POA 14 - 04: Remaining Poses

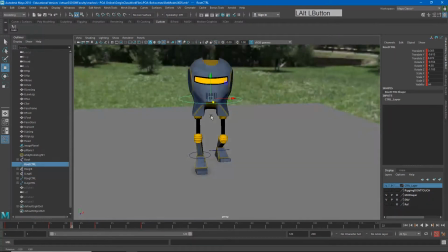(3:07)
Now, as we mentioned in our passing pose, our character has to be over the leg that is supporting them. so I'm going to shift my
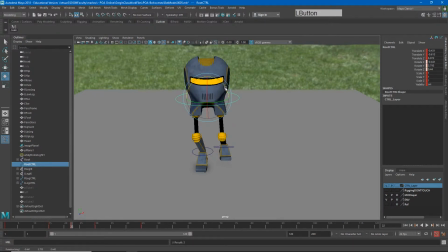(3:15)
character's weight over I'm going to rotate them just a little bit here to make this a little bit more of a dynamic pose and push them up a
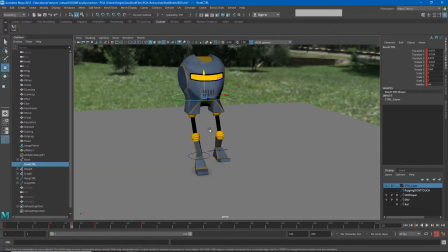(3:24)
little bit into this I'll also do a little bit of work to aim that knee a little bit better so maybe something like that and then the other leg you'll see in the passing pose is sort of dragging along behind
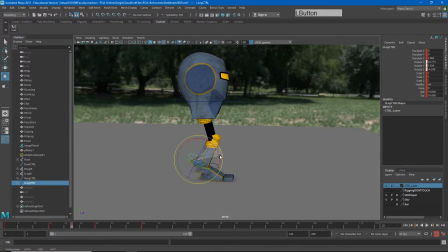(3:40)
so I will rotate this and that is one of the things I kind of
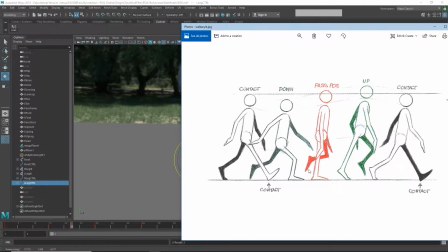(3:45)
disagree with on this illustration your foot usually doesn't come up quite that far we are usually trying to conserve our energy as humans and and so that means that raising your foot that high burns extra calories so I'm
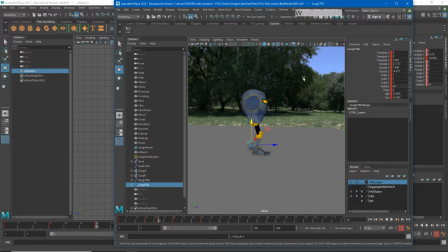(4:02)
not going to pull mine up quite so high I'll just raise it up enough
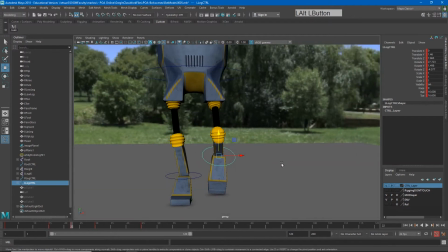(4:08)
for my toe to to clear the ground so let's sort of rotate
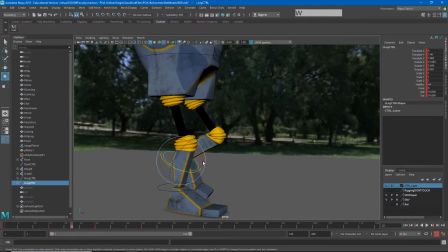(4:14)
this around a little bit something like that and then I can get rid of that ball to rotation and get a little bit more regular rotation
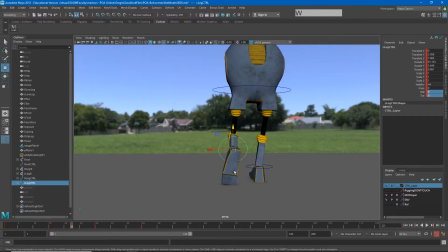(4:25)
like this yeah so it's that he has pretty big feet so I'm gonna have to pick them
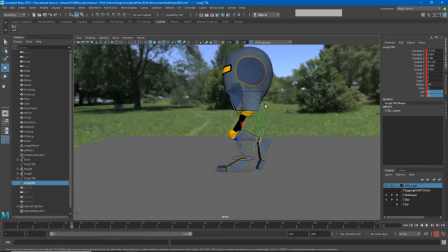(4:30)
up quite a bit all right so maybe something like that and I'm gonna push my character forward just a little bit to be over that weight again
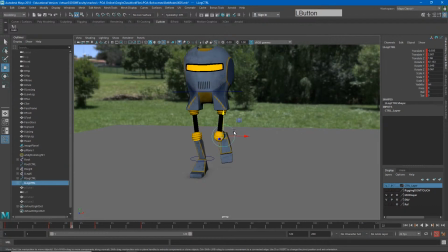(4:40)
we're just trying to make sure this feels believable and I'll hang my knee out just a little bit as well alright so
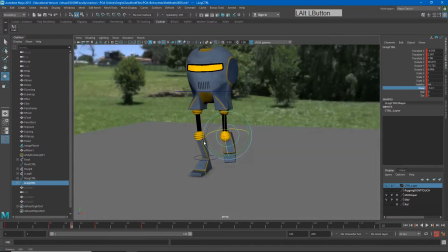(4:50)
I'm getting a little bit more of a dynamic pose there on my passing
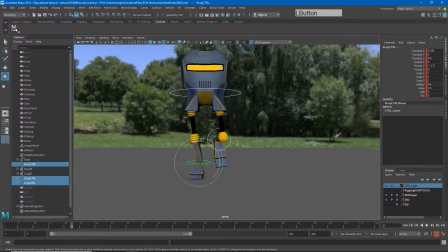(4:54)
pose now again got to remember to select this and hit s to nail everything down so now we get passing and then I can do this next passing right here and so it'll go a little I'll go a little faster on it so as not to bore you here okay
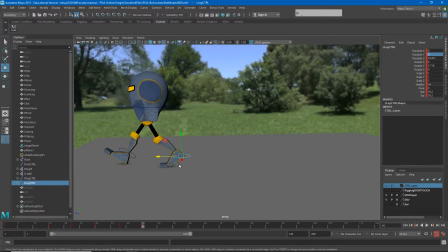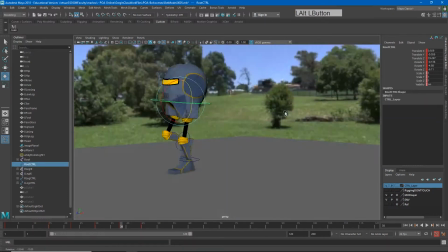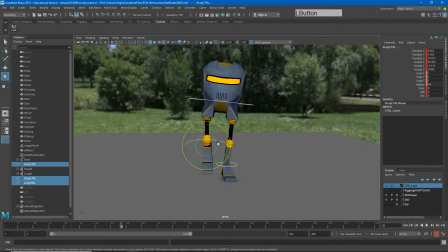(5:27)
so the last thing set keyframes on everything so now we have our
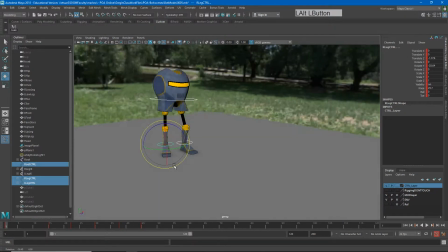(5:35)
idle pose or our neutral pose and then our let's turn it here we can see it neutral to our contact
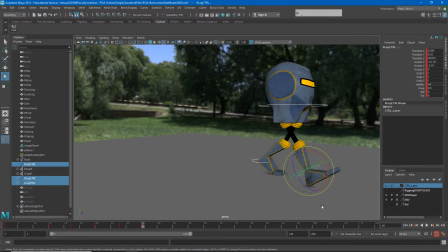(5:43)
passing contact passing contact and if we watch this it's going to start looking much more like a
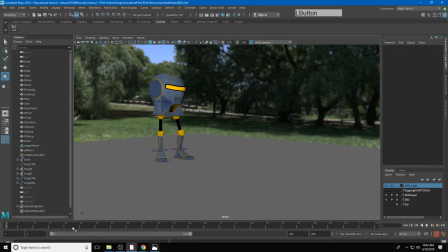(5:52)
walk. But again, we're not done. And I know that this is a lot of work. But trust me that these next poses are still very important. So I'm going to go ahead and make my down pose next.
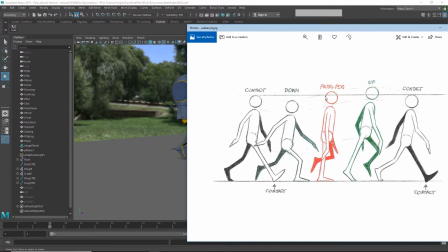(6:09)
My down pose is between my contact and my passing pose.
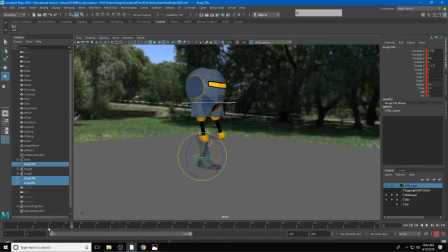(6:13)
So if I select all of this, we have contact and passing our down pose is where our character absorbs the weight onto that foot so i can go about halfway in between and i'll go ahead and grab that foot and really what i want is i want this pose on this foot to
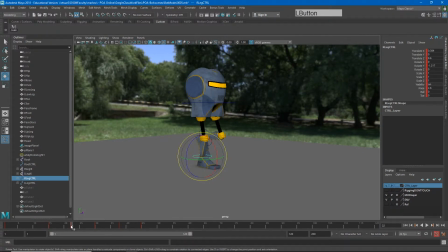(6:30)
be exactly the same as this pose on my passing so i can copy
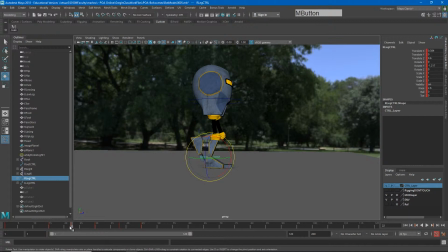(6:37)
that key I can either middle click and drag and hit s or I can right click and say copy and then go here and right click and say paste now with the down pose you'll see the character sinks in
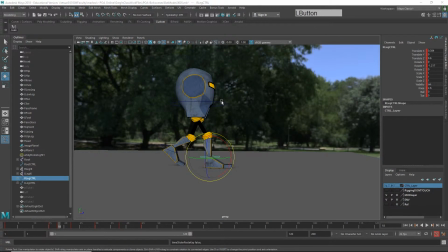(6:55)
to that step and so just letting the hips be is not the right option
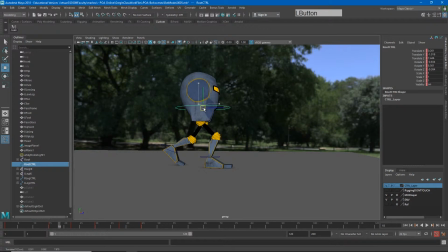(6:59)
we have to push down into that as if that front leg is absorbing that weight. We may even want to sort of drag along or like you know sort of sink into it like this. We can kind of test this a little bit as we go.